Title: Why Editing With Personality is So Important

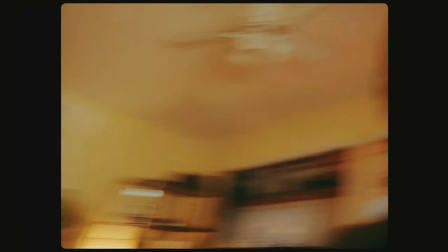(4:03)
And then he has a simple, you know, camera whip transition, which simply put, all he did was while he was recording,
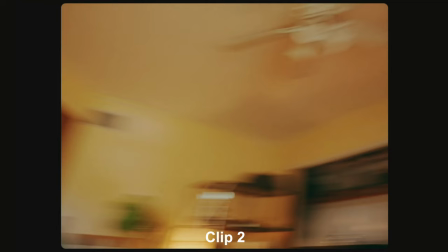(4:13)
he quickly went to the right, he cut it during that that motion where it's kind of blurred
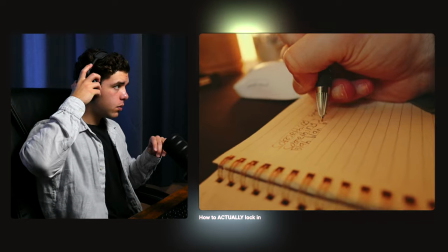(4:19)
over trying to write something that tugs at the heartstrings of thousands of people trying
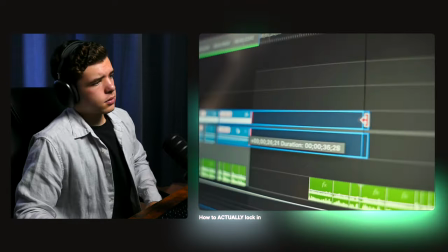(4:24) to narrate something that hits home for millions of people i edit i color grade i hit upload and to my disappointment i failed to
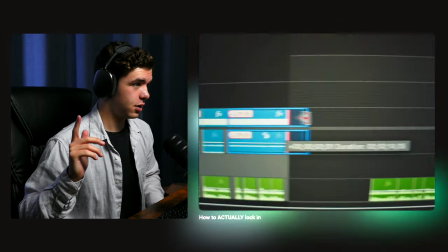(4:31) hit the big scary youtube algorithm but i'm not one to give up that easily so i do it again and okay so that was a very that was a
very smooth transition into the the music at least but But let's see, what is he using here?
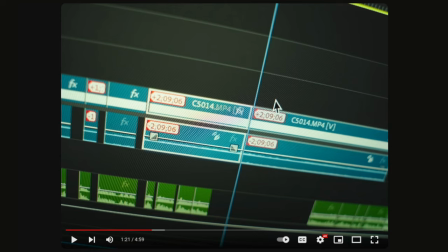(4:45)
I'm going to say Da Vinci? Is that what it is? But I mean, there's a lot of, it's interesting.
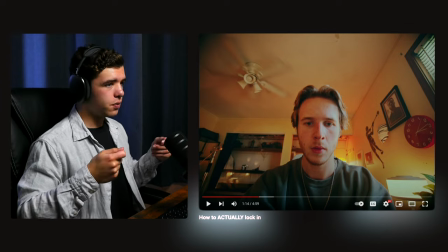(4:52)
There's like a jazz track over it. I don't know why I just said it like that.
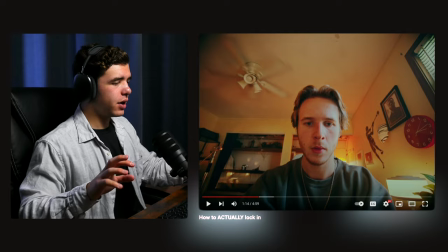(4:56)
Jazz track. That's very, very jazzy.
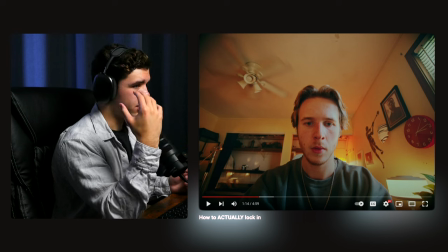(5:01)
I mean, whenever he was talking about doing voiceovers, he did a voiceover called blah, blah, blah that he put in the background here.
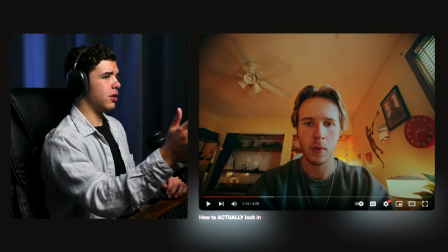(5:09)
That's kind of faint.
It hits home for millions of people.
Again, with the color grade, the highlights are kind of brought down at a capping point. Happens a lot with cinematic color grading is on the waveforms, the color wave.
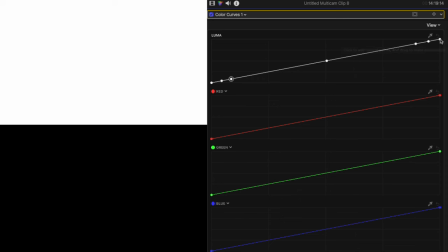(5:24)
You bring down the highlights right at the capping point and then bring up the shadows.
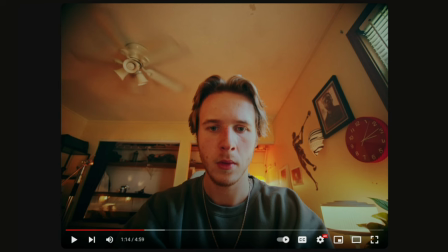(5:29)
So it has that kind of grayish, foggy type of look. It happens a lot inside of cinematic grading.
To my disappointment, I failed to hit the big scary YouTube algorithm.
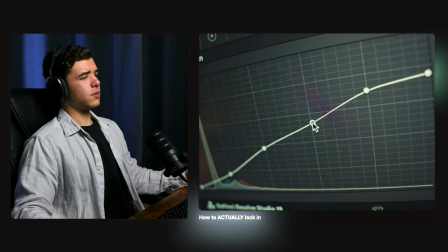(5:43) But I'm not one to give up that easily. So I do it again, and again, and again.
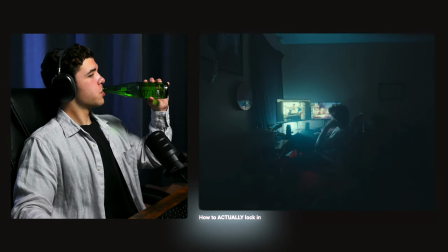(5:48) Still nothing. And that brings us to now, wondering what I'm doing wrong, watching the bear.
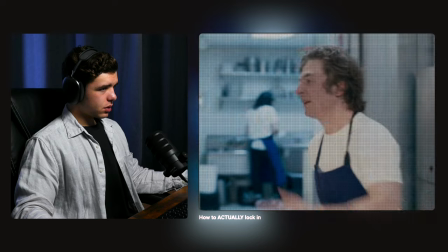(5:53) And then it hits me. You see, there's a scene in season 1 where Carmen, who's the main character by the way, who's a chef who once worked in a restaurant with a Michelin star.
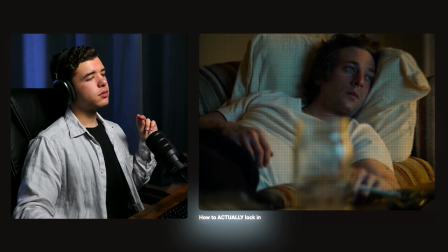(6:02) In other words, Carmen is really good at what he does. But Carmen literally falls asleep watching a cooking video.
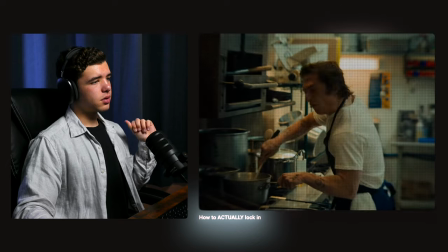(6:07) And then he proceeds to dream about cooking.
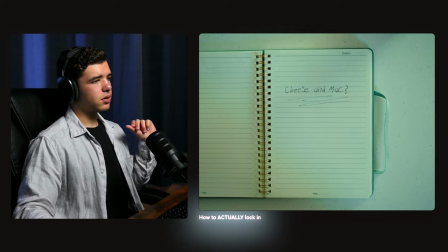(6:10) He's constantly taking down notes for recipe ideas or ingredients or I don't I don't know what chefs write down in notebooks. I'm not a chef.
And as the show goes on again, he did the whip transition, which you can see throughout.
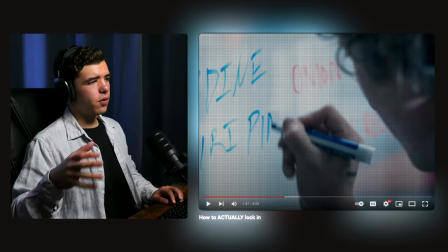(6:23)
It just cuts during the motion over top of the clips that are playing.
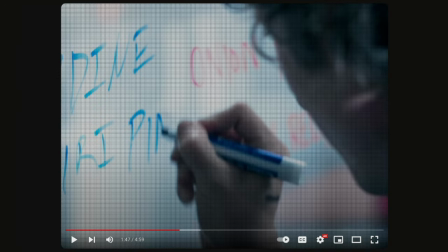(6:28)
He had which I do this a lot as well. He has a overlay that's blended over top to give it that watching on a screen type of pixelated feel.
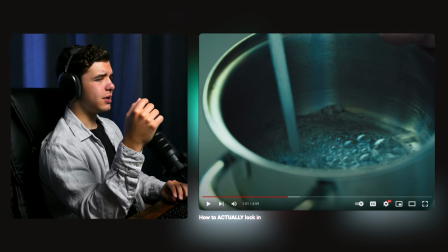(6:40)
Yeah, there's background noise with the water and different whooshes when it goes across on the whip transition.
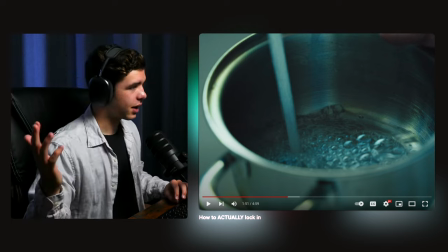(6:49)
And the music cuts out for comedic effect for this sequence.
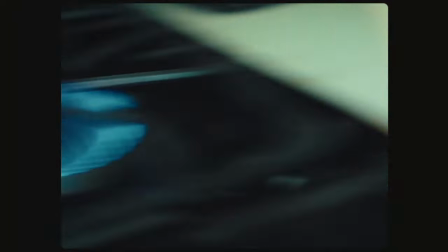(6:54) Or ingredients, or I don't know what chefs write down in notebooks. I'm not a chef.
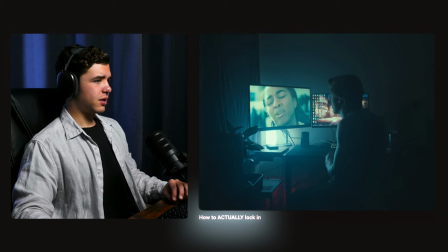(6:59) And as the show goes on, something becomes more and more apparent to me. This dude hardly thinks about anything besides cooking.
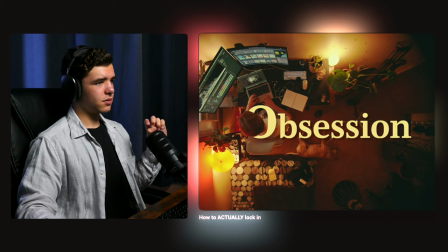(7:05) And that's what did it. That's what made me realize what I was missing. Obsession. You see, I was so engulfed.
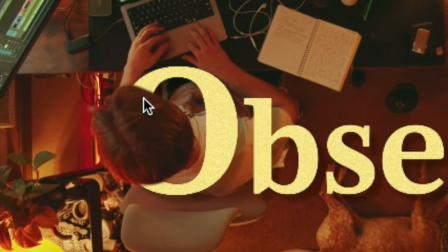(7:14)
Okay. So, you know, we got a mask here. That's slightly, I'm going to guess he did this manually instead of kind of like rotoscope.
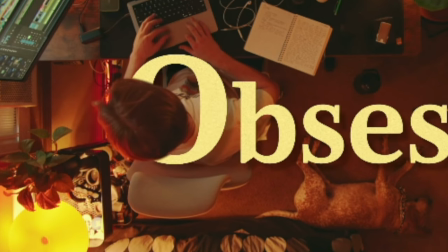(7:23)
There's different AI rotoscope, stuff like that. because it is a little bit jittery on right here.
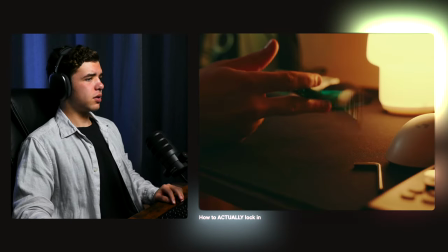(7:32) You see, I was so engulfed in trying to hit the big YouTube algorithm that I forgot why I even do this in the first place.
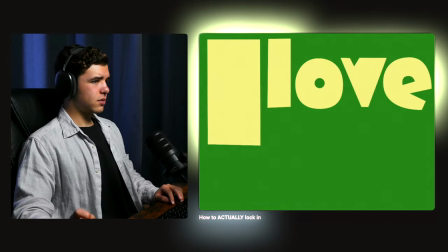(7:40) I love doing it.
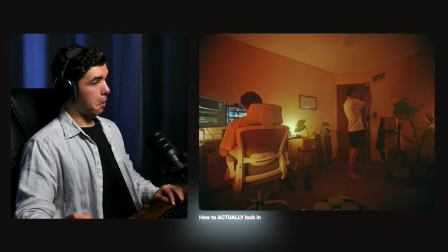(7:41) And the only way I can reach this level of relative success that I have in mind for myself is to dive headfirst into complete obsession over my work.
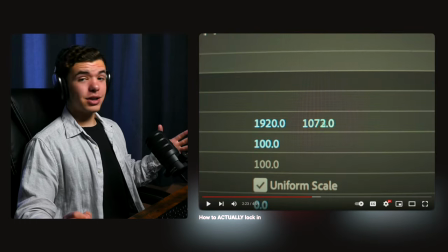(7:50) Paying attention.
All right. So that's pretty interesting. I'm gonna tell you exactly how that was done.
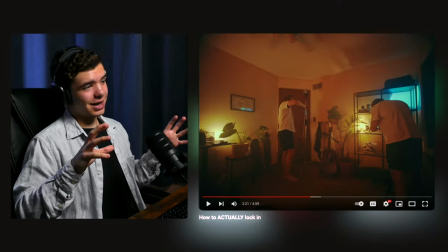(7:56)
Essentially, this is actually pretty sick. Essentially what's going on is the camera is on a moving tripod slider, if you wanna call it that, to where it's going a certain direction.